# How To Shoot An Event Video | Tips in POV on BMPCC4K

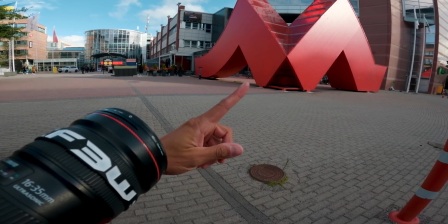246s
It would be nice to do a time lapse with some people maybe going through, but I don't have any. Another wide angle of the location, and another tip is to use anything you can to make your shot more stable. In this case, I've got this pole right here, so I'm just leaning into it,
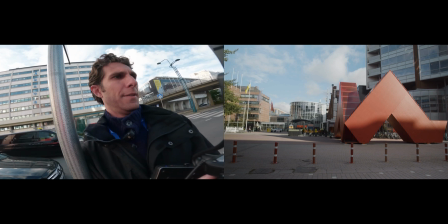263s
as so, just to keep my image more still, basically, especially when you're doing handheld shooting.
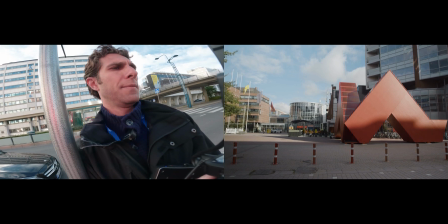271s
There you go. This is the shot I'm taking. Still at 16 millimeters. Now I'm at 35 millimeters, which makes it more difficult to keep the image stable.
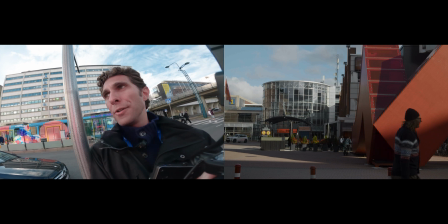279s
And that's why you need to lean into something. Also, I've got two rods under the camera, which are placed against my chest, and that again gives me more stability for the filming.
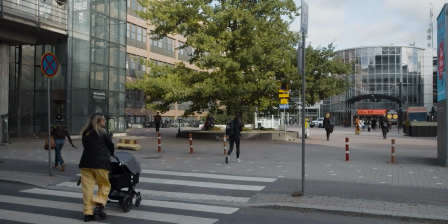291s
So how about some people passing through here, which is great. Okay, that's another key feature of this video.
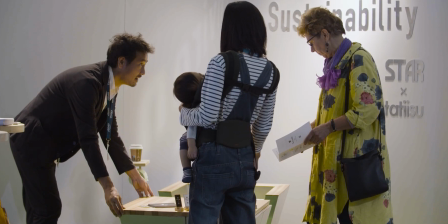299s
You want to show people, especially going to our stand, so the stand I'm filming for, and that's what I'm trying to do.
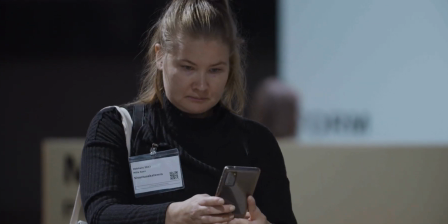306s
So grab as many people as you can going towards, you know, whatever you are filming. Like in this example, look at these people here.
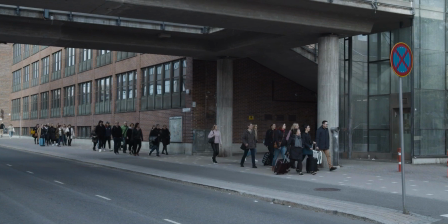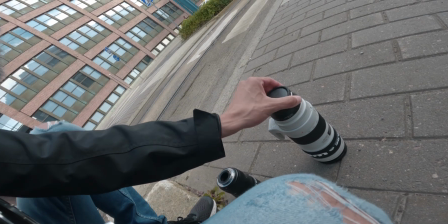319s
I'm gonna switch from the 16-35 to the 70-200 lens.
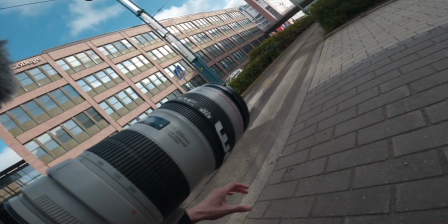324s
So that's gonna make me play a bit more with the depth of field. And we're gonna try to get the trams coming in.
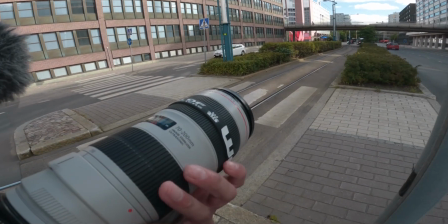331s
We try to get the number in front of it. We just wait for it to approach and we try to follow with the focus as well, which is a bit hard with this lens.
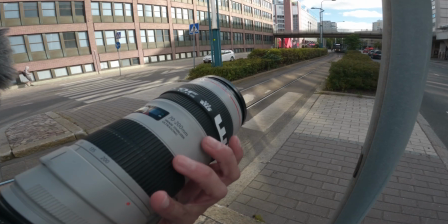339s
So we're gonna go down to maybe 100 millimeters. There you go.
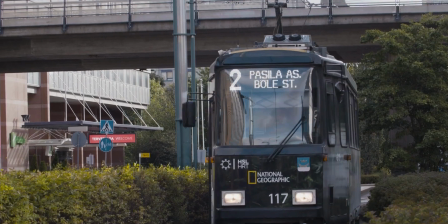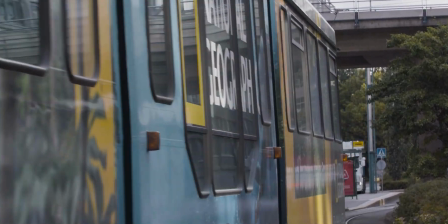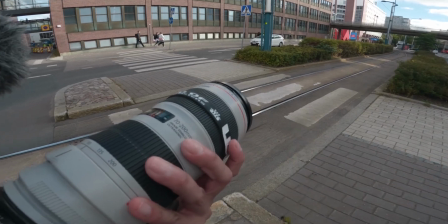353s
And that's a nice shot you can also use as a transition as the tram is going through. So as I mentioned, the good thing of this lens is to play with the bokeh.
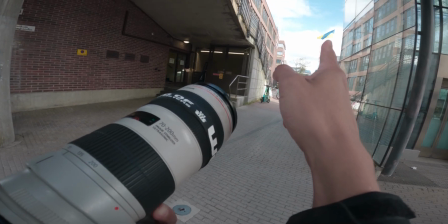362s
We're gonna try to get the flag over there at 200 millimeters.
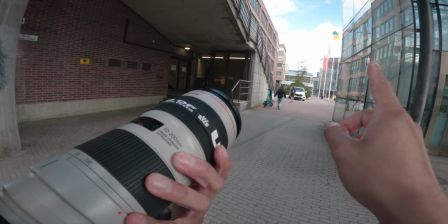367s
And you can keep this building on the side as well, just to put something in the foreground and give some depth to the image.
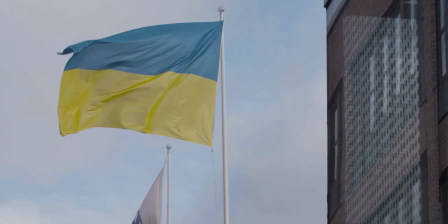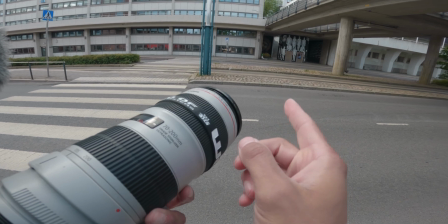381s
Alright, don't forget to get some stuff again from the seat itself to show where you are.
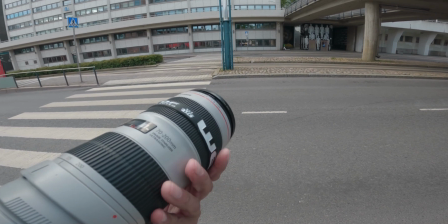387s
Like these graffitis are really nice. So with the 70-200 we're gonna grab some.
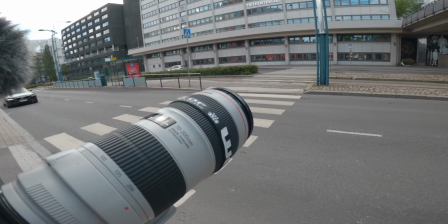392s
As I mentioned, with the bokeh, maybe try to put something in the foreground.
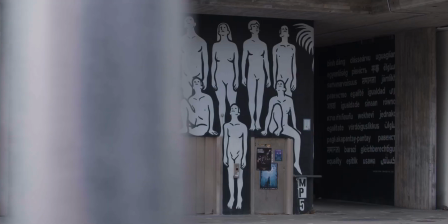397s
It could be just a simple pole like this. And look at the difference here.
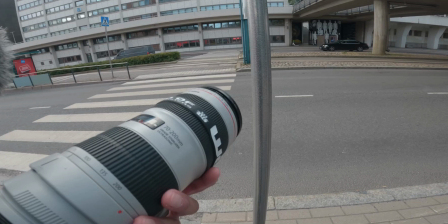407s
You can play with it and also move around a little bit to give some dynamism to the image.
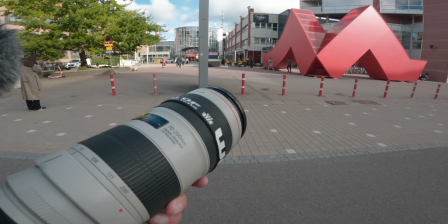412s
Then here instead now with the 70-200 we can take more or less the same shots we got before with a wide lens,
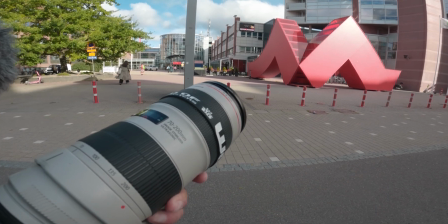419s
just to have a variety of different clips. And that's either for you during the video editing or for your client as well, in case he didn't like the wide angle.
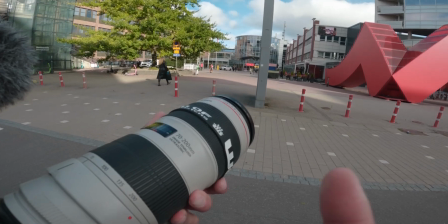427s
So you can literally grab some details here. We're gonna do the same with the entrance of the building over there.
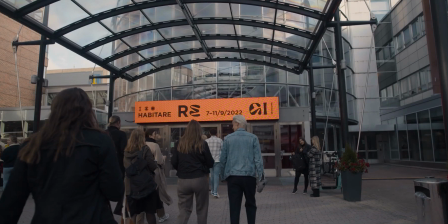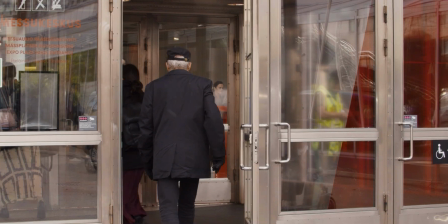So I moved inside, guys, and I'm switching again to the 16-35 lens because I want to get some wide angles of the indoors. And I'm going to show you this shot right here now because we want to be creative. As I mentioned, we're going to use escalators as a stabilizer. I actually just removed the ND filter because it was too dark in here. And you need to adjust also the temperature. You want to go maybe a bit cooler. There you go. I'm gonna set the lens to 16 millimeters and we are gonna roll down the stairs.
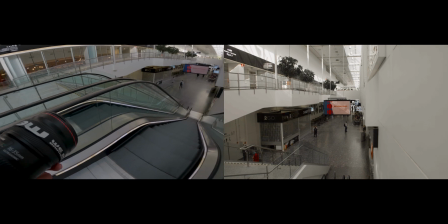481s
So here, guys, what you want to do, set up your camera, then you move into the escalators and you simply let yourself go.